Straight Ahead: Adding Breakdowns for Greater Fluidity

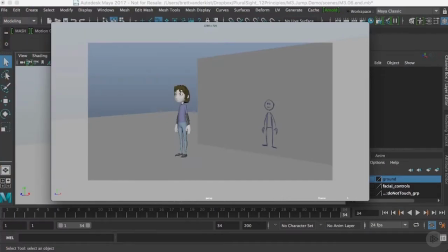(0:04)
Hello and welcome back. In this clip, we're going to continue creating more breakdowns and finishing off the blocking for this shot. Hopefully by the end of this clip, we'll have enough posing in our scene that we might be able
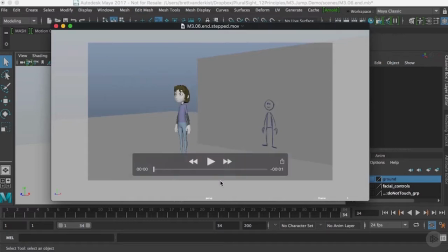(0:17)
to begin approaching it from a spline point of view and getting out of step mode and finishing off the animation.
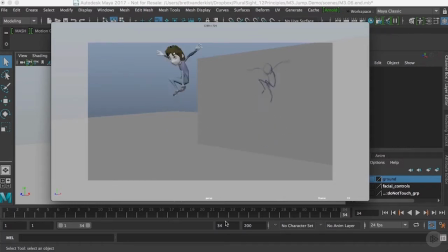(0:22)
So here's a stepped mode play blast of the previous clip's work. And there's a few more poses that I need to create to break down the action a little bit further.
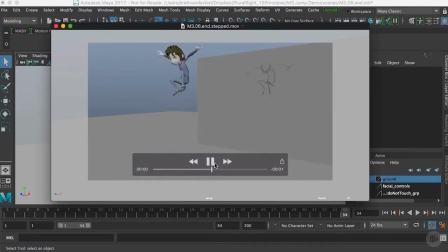(0:33)
And again, having a lot of good targets to incorporate drag, overlap, and follow through in our animation. So in this area right here, we only have one pose popping from the stretch pose leading up to the high point. So there's a few breakdowns you can see in my
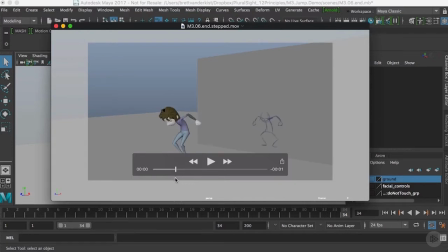(0:50)
2D pass that we need to create and add to our animation and make sure that as we're flowing from one extreme to the next, that we are using drag, overlap, and follow through.
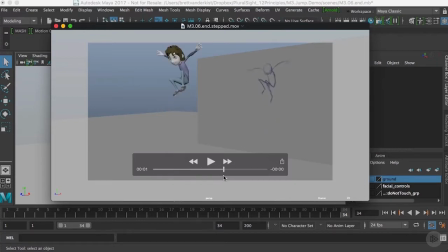(1:04)
So when we look at the path that we take from the high point and we start to fall out of that extreme, we need to create some more breakdowns, which again are going to really help control the overlap and drag,
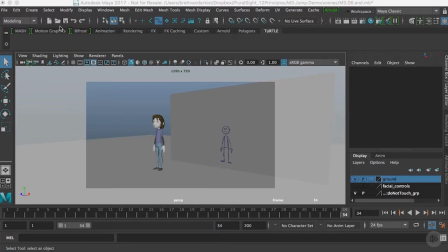(1:16)
making sure that we're leading the action with the hip, and that's causing the spine and the arms and the head and neck to drag behind that action. So I'm going to speed up the playback of the clip and then narrate over top so you can sort of see me working a little bit faster.
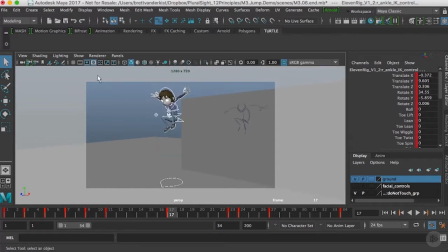(1:33)
So here I'm just beginning to step through the action, and again I have this big gap between poses that I haven't done any breakdowns.
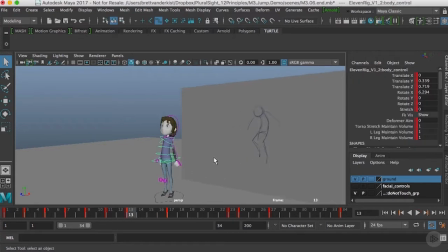(1:41)
So the first thing I'm going to start doing is looking for a pose that I can just copy, paste, and translate. And the way that I'm translating the character up is to just grab the hips and the foot controls,
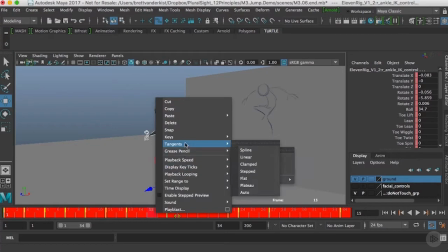(1:53)
the IK foot controls, and then in world mode, I'm just translating those up. So I'm just basically taking that pose and just lifting it up.
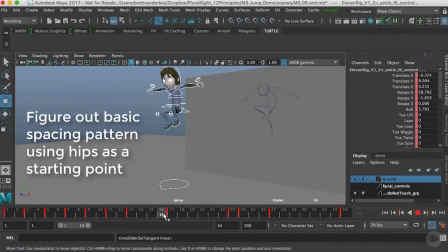(2:01)
And I'm not really worried about getting the pose correct completely. I'm mostly thinking about the spacing.
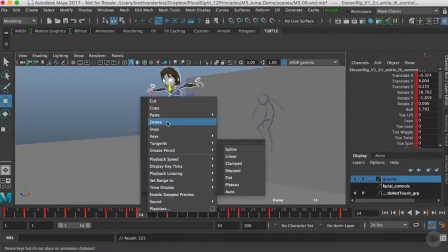(2:07)
I'm looking at where the hips need to be and how close they should get to the extreme at the top.
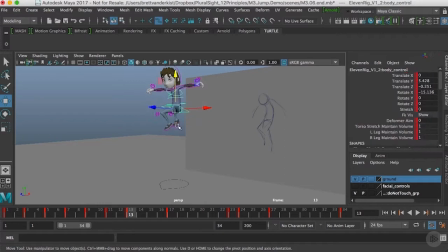(2:11)
Again, we're slowing down. We should be easing into that extreme at the top. So we should start with relatively big spacing gaps between poses in the first few frames after the jump. And then that spacing is going to really get smaller and smaller as we get towards the high point.
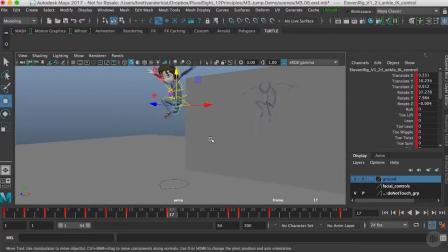(2:26)
And now as I'm refining that pose, I'm starting to add drag. So I want to make sure that the hips are leading, the legs and the feet would be a little bit behind, the arms as well.
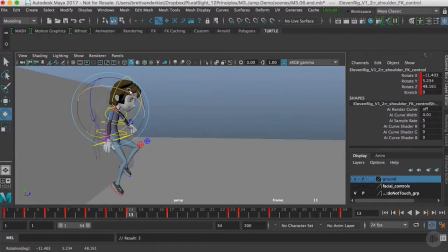(2:35)
I'm going to rotate those down to show what direction they're coming from and show the direction of force of
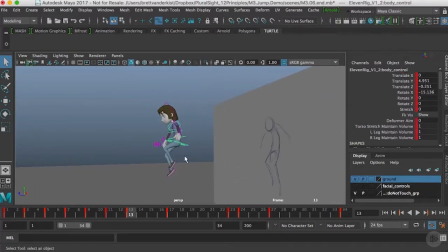(2:40)
drag on them so that now the pose is starting to feel like it has a very strong sense of direction. We know where we're being led in terms of the main force, the thrust of the hips going up, and the other masses of the body are just responding to that as we move up.
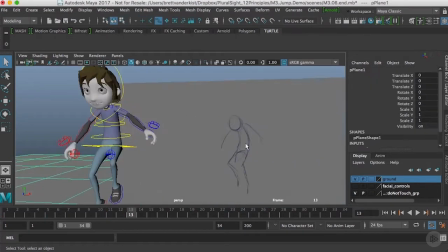(2:55)
You can see again, I always continue to orbit around the character, look at it from as many angles as possible,
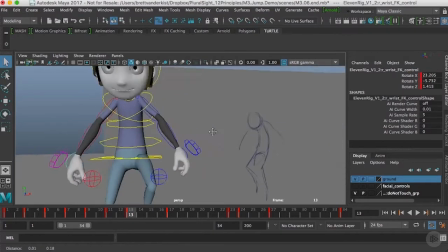(3:00)
and any place that I can add a little bit of drag, follow through on the limbs,
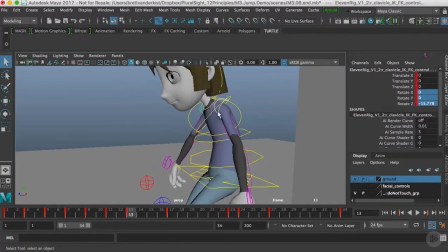(3:06)
particularly the arms, I'll try and see what I can do to sort of get a little bit more flexibility, even on the shoulders.
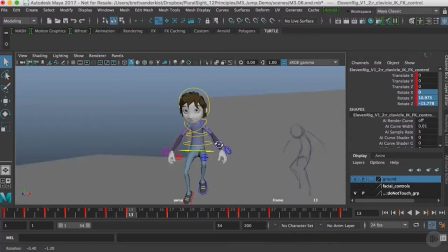(3:11)
Again, anything that helps show weight when you're pulling on an arm that affects not just one joint, but the entire body leading from the extremities all the way to the spine.
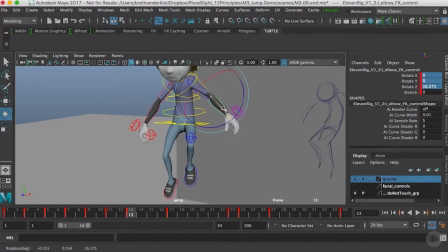(3:22)
So now I'm continuing to refine and adjust my poses. And again, really trying to look at ways to also avoid the problem of twinning.
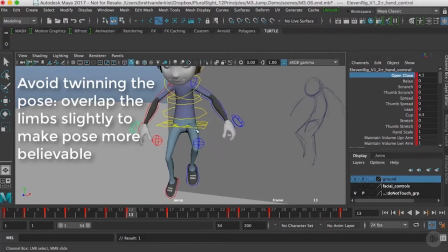(3:32)
So if I was to mirror the arms exactly on either side of the body, it would look a little odd and very mechanical.
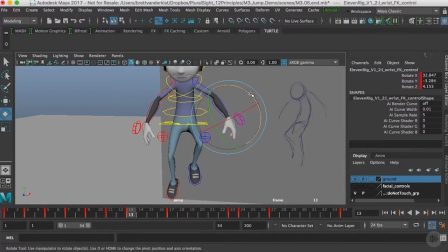(3:38)
So you can see that as I'm posing out the character, I'm trying to make sure that the arms are not exactly the same as each other, the same with the legs.
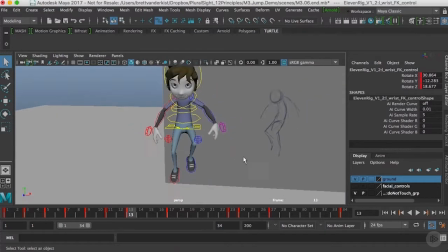(3:45)
Again, thinking about lead and follow,
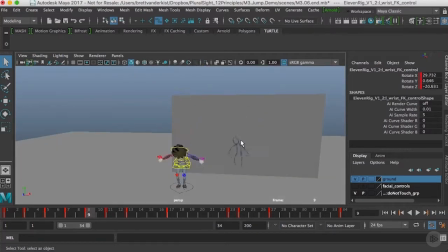(3:47)
picking one side of the body to be a little bit further ahead than the other and carrying that through in my design choices leading up from one extreme to the other.
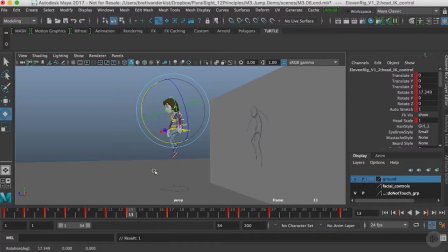(3:56)
You'll see that I'm also flipping a lot between keys. Again, this is probably a byproduct of my training as a 2D animator, flipping paper.
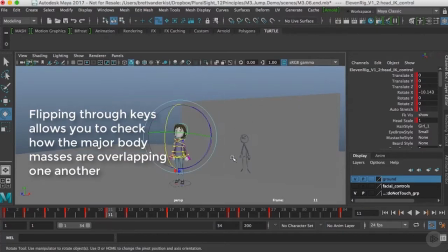(4:03)
I really have to flip through my keys to sort of feel through the movement and see if it's working the way that I want.